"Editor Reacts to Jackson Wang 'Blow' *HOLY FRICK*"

Hey, what's up guys? Let's play the video. Oh, I need my microphone. Guys, this might be the best music video I've ever seen in my entire life. Well, I actually haven't watched it yet, but that's what people tell me.
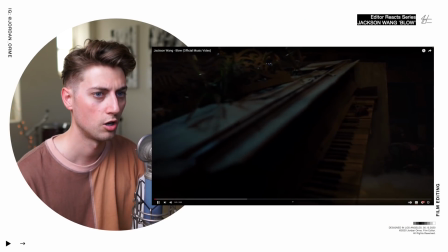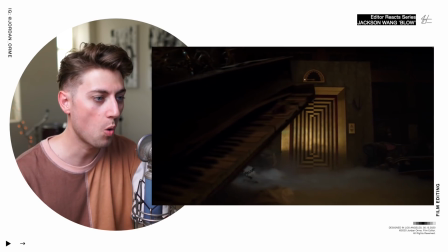The clear frame. This is so ominous. Oh, and by the way, my name's Jordan. I'm a professional film editor for artists like these guys. Let's see what this MV is all about.
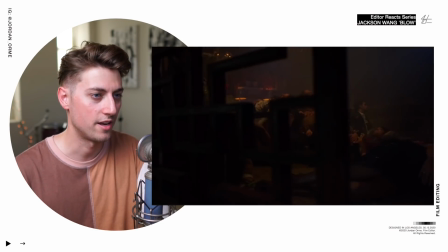Dude that elevator is creepy as
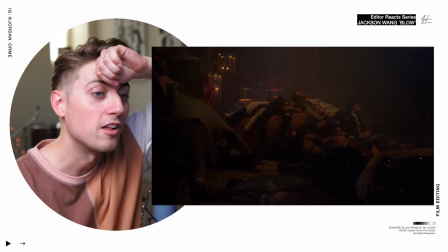It's a pile of people
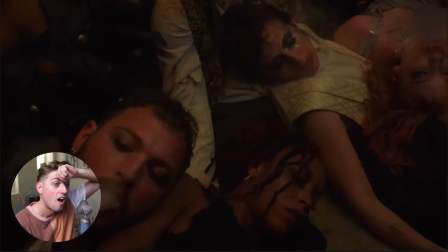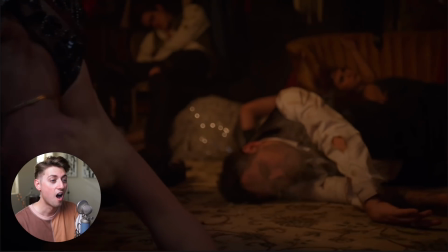All of these shots are played in reverse So you would just have a bunch of pile of people just laying there You know they're all vaping at the same time Just getting so lit that they're just like Now the funny part about this is they're all blowing To create this thing but it looks like they're sucking The smoke into their mouth
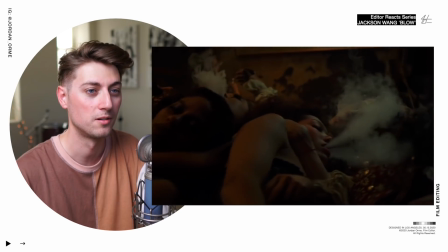It looks so cool in reverse. Reverse smoke looks dope in the sounds game.
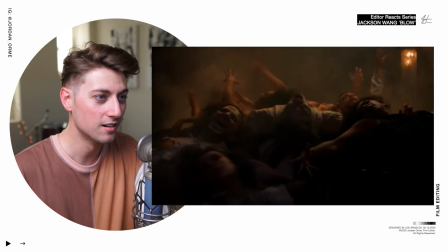That was maybe one of the most terrifying things I've ever seen in a music video.
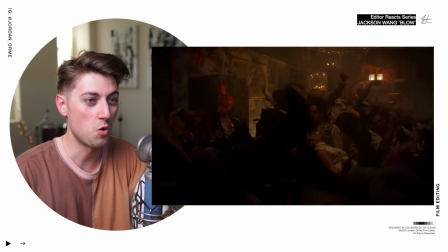We just go from silence and stillness to a pile of people all seizing and screaming?
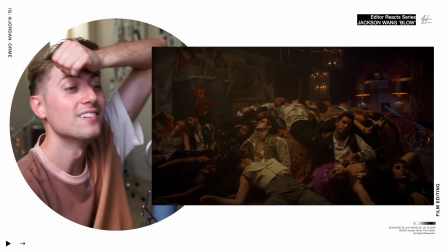And then they just stop and they're like worms?
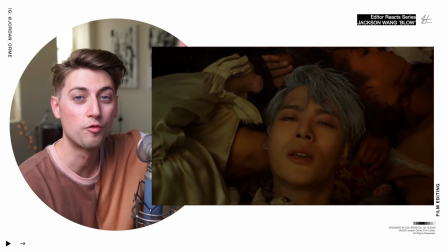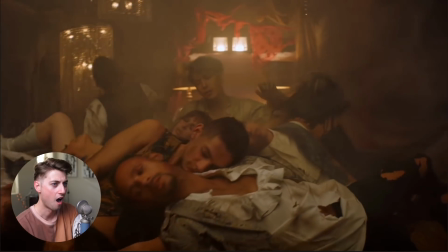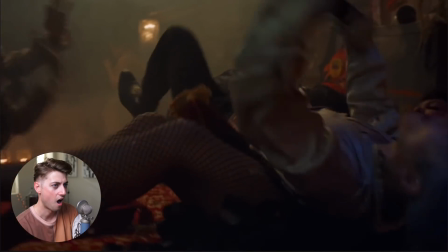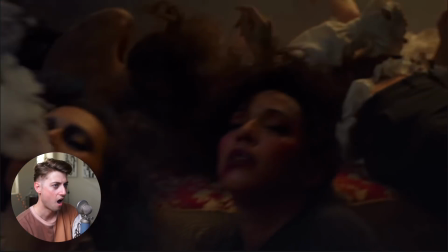This is This is one of the best music videos I've seen this entire year And this is actually directed by Daniel cloud Campos and he's been doing music videos for a long time This dude is a master.
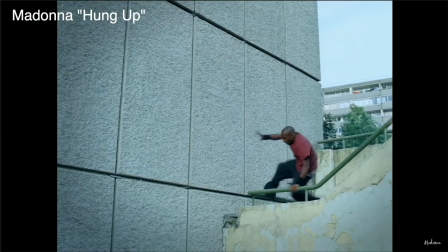He did panic at the disco Zed stay the night Madonna And he also did Jackson wing a hundred ways. This guy has credits
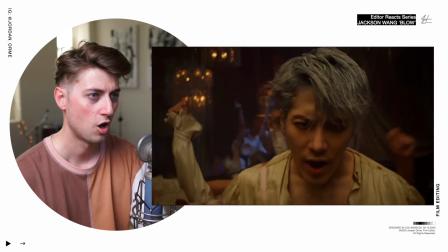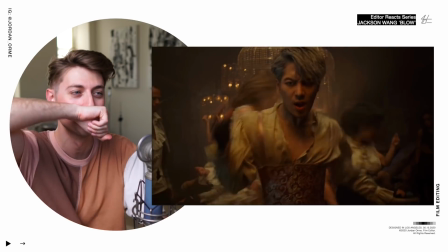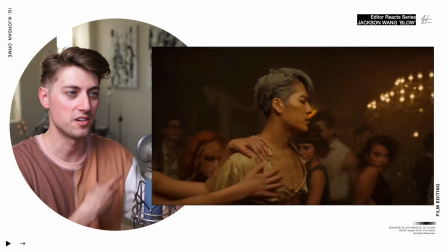Oh My okay the way that Daniel works with choreography and blocking but in small spaces with one artist is just so Freaking good
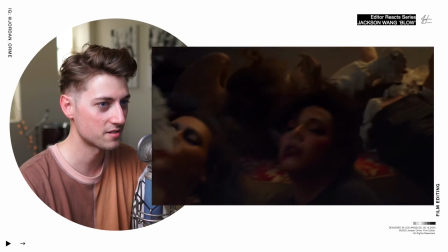first of all the amount of rehearsal that had to go into this to create this amount of people doing
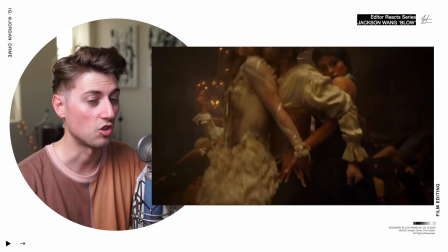such good choreography Lots of long longer takes that you look
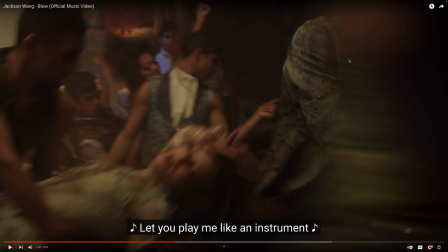at where we cut right there There's a blur going on right here Maybe a person crossing the screen and then we cut
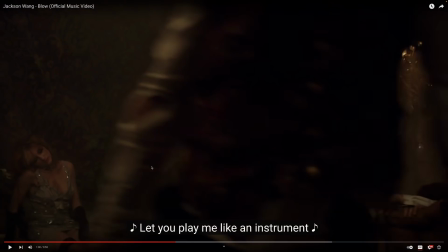to another shot right here where there's a person walking across the screen So it creates honestly a match cut, but there really isn't any masking involved. It's really cool This is my friend Tabitha. She, uh, Como se dice, may or may not be a fan of Jackson.
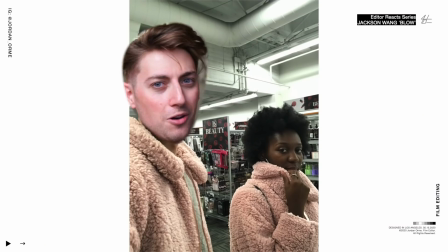Tabitha's goal is to meet Jackson at some point. So Jackson if you're watching this, this is Tabitha Hello!
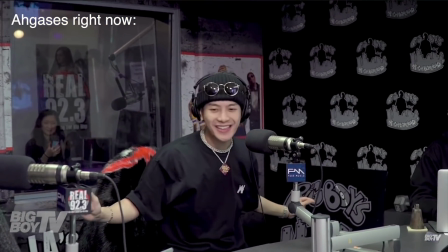Hello! You know what it is! Hello! Hello!